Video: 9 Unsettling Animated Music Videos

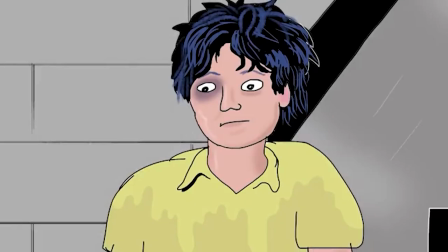[36:16]
In this final third of the video, the idea that we can all relate to having days like this is reinforced by a shift in perspective.
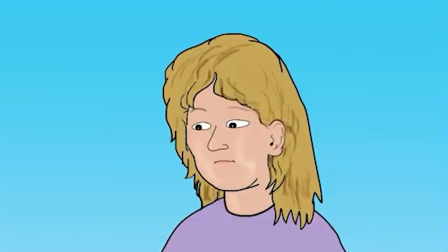[36:23]
After the yellow shirt guy collides with a skater on the escalator, we change to her perspective and realize something that wouldn't be apparent from the outside looking in.
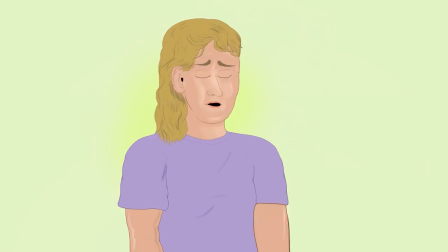[36:32]
The skater is having a bad day of her own.
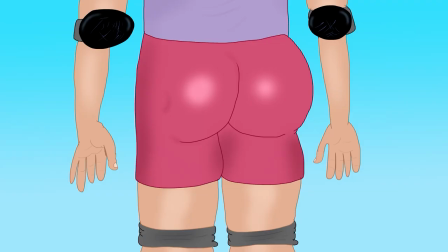[36:34]
The song ends after we watch her struggle to get back to her apartment, awkwardly interacting with strangers, then later getting a piece of bad news via text message.
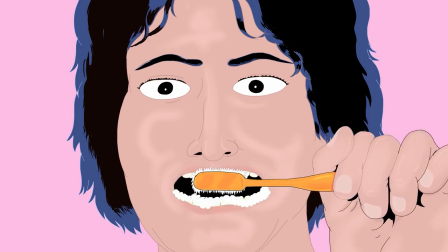[36:43]
There's not only a sense of schadenfreude from seeing the misfortune of the yellow shirt guy,
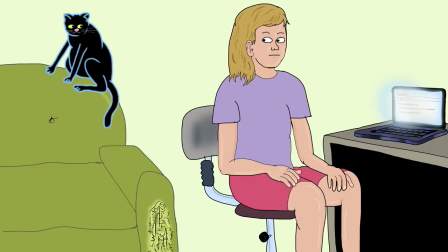[36:48]
but also dramatic irony with the knowledge that he wouldn't have believed his bad day was the product of voodoo magic if he'd just known what the skater was going through.
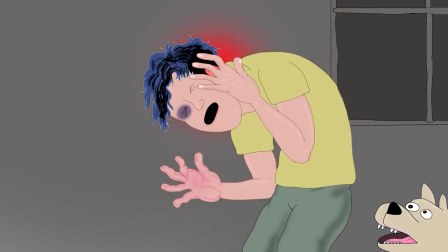[36:57]
You see, some days we're just unlucky.
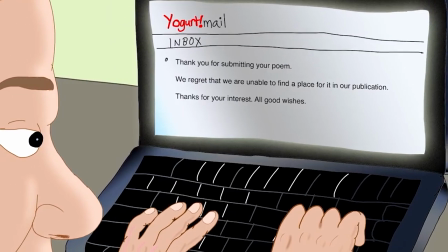[37:01]
But it's a comforting and human experience to know that everyone has days like these.
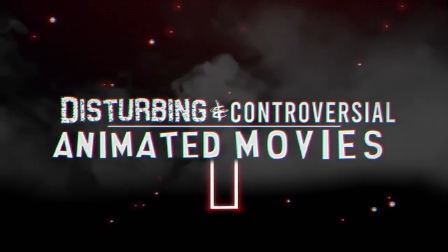[37:10]
In our video 12 Controversial and Disturbing Animated Movies, we used a short clip from the song Cats, Dogs and Rats by Rare Americans as an example of disturbing media that is impactful.
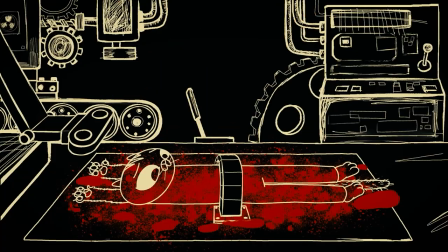[37:24]
This was the first song I had ever heard from the band,
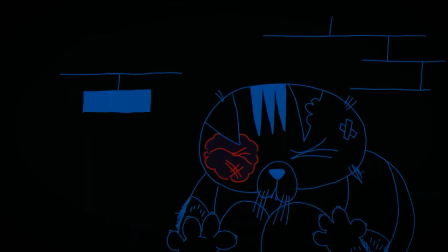[37:28]
and its subject matter hit me in the right way at the right time to give me a genuine sense of dread, which is something that not a lot of punk rock songs are able to do. Needless to say, Rare Americans is one of my favorite mostly animated bands.
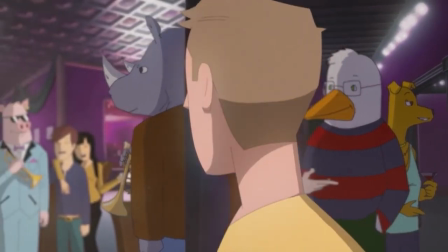[37:44]
They make animated music videos featuring a wide cast of characters, some of which are anthropomorphic for additional symbolism. By the way, before we continue, I just want to be upfront and say that Rare Americans is political, and it would actually be impossible to talk about them without bringing up some of the subject matter. If that will bother you, and trust me, I understand if it might, maybe consider skipping the rest of this segment. A perfect example of this would be their song Knives, Guns, and Bed,
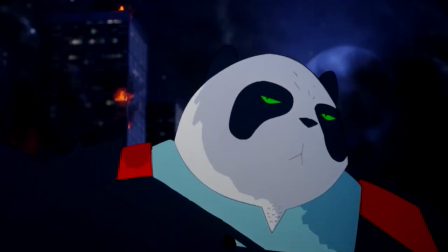[38:16]
where we see an American Eagle lady with a gun fight a panda cop that fires tear gas at protesters,
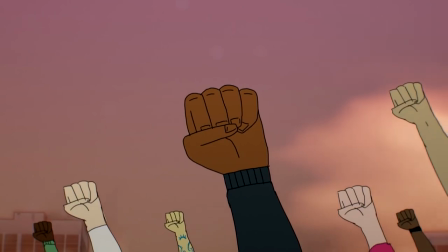[38:23]
clearly drawing allusions to the Free Hong Kong movement and the American BLM movement.
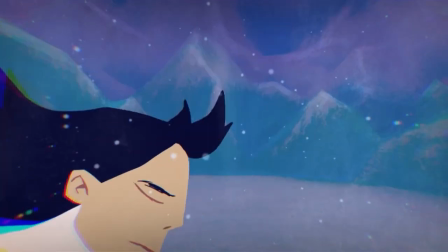[38:29]
Then we have more abstract stuff, like Hullabaloo and The Monies,
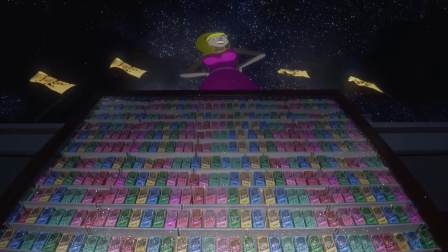[38:34]
which mostly focuses on the corruption of big businesses while commenting on
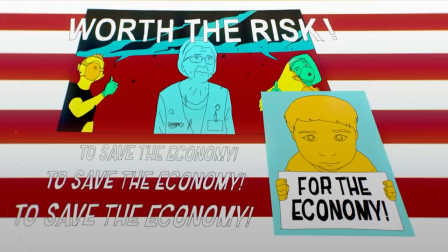[38:39]
other current events that I don't have the time or energy to dive too deep into.
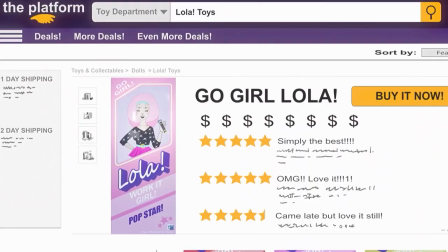[38:44]
What I like most about this set of songs, though, is the way that they depict corporations and consumerism with a 1980s
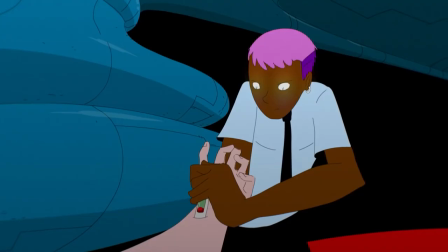[38:52]
Ford-style sense of nonsensical surreal dystopia.
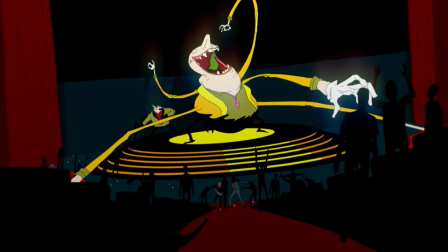That's not to say that every rare American song is political or heavy.
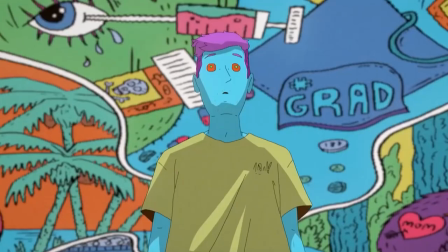[39:08]
If you're looking for a less emotional starting point, I'd suggest one of their more recent songs, Rhythm Kitchen, which is mostly about loving life and moving on.
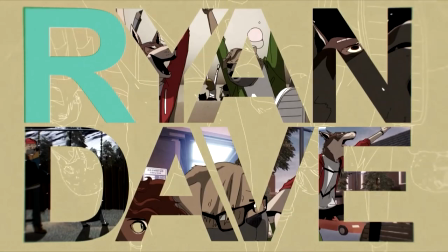[39:17]
On the darker end of the spectrum, we also have songs like Ryan and Dave, which talks about two friends that drifted apart,
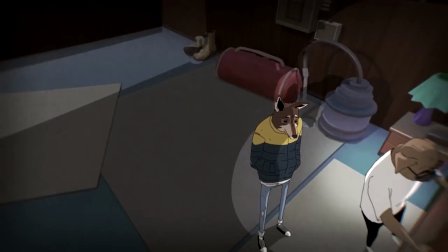[39:24]
one getting a job, another falling on hard times, only to come back together and ultimately take that first step towards getting help. And anyone who's had friends or family like I have fallen prey to addiction, this scene here might feel uncomfortably familiar. Addiction is a reoccurring theme in their music, like with the song Gas Mask,
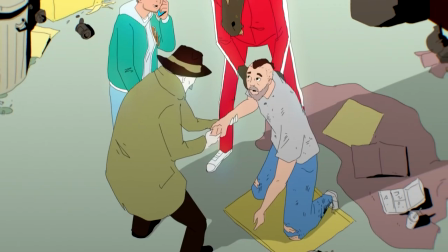[39:47]
which also shows how hard it is to struggle of addiction, to pull yourself up, and to move on.
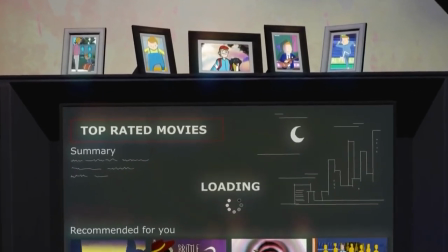[39:53]
Moving on and becoming a better person would likely be the mantra for just about every song these guys have made, which is sort of why I've fallen in love with this band. Their most popular work and the subject of today's list was produced in 2019 and maybe concluded in 2021?
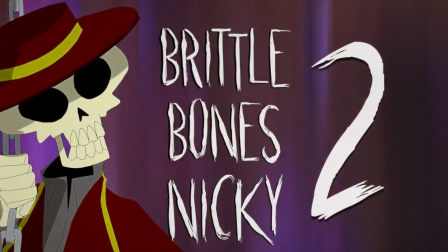[40:11]
Brittle Bones Nicky and its sequel Brittle Bones Nicky 2 tells the story of an orphan whose father used to regularly abuse him,
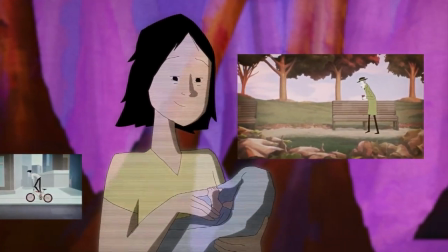[40:18]
while his mother was unfortunately killed by a bad man.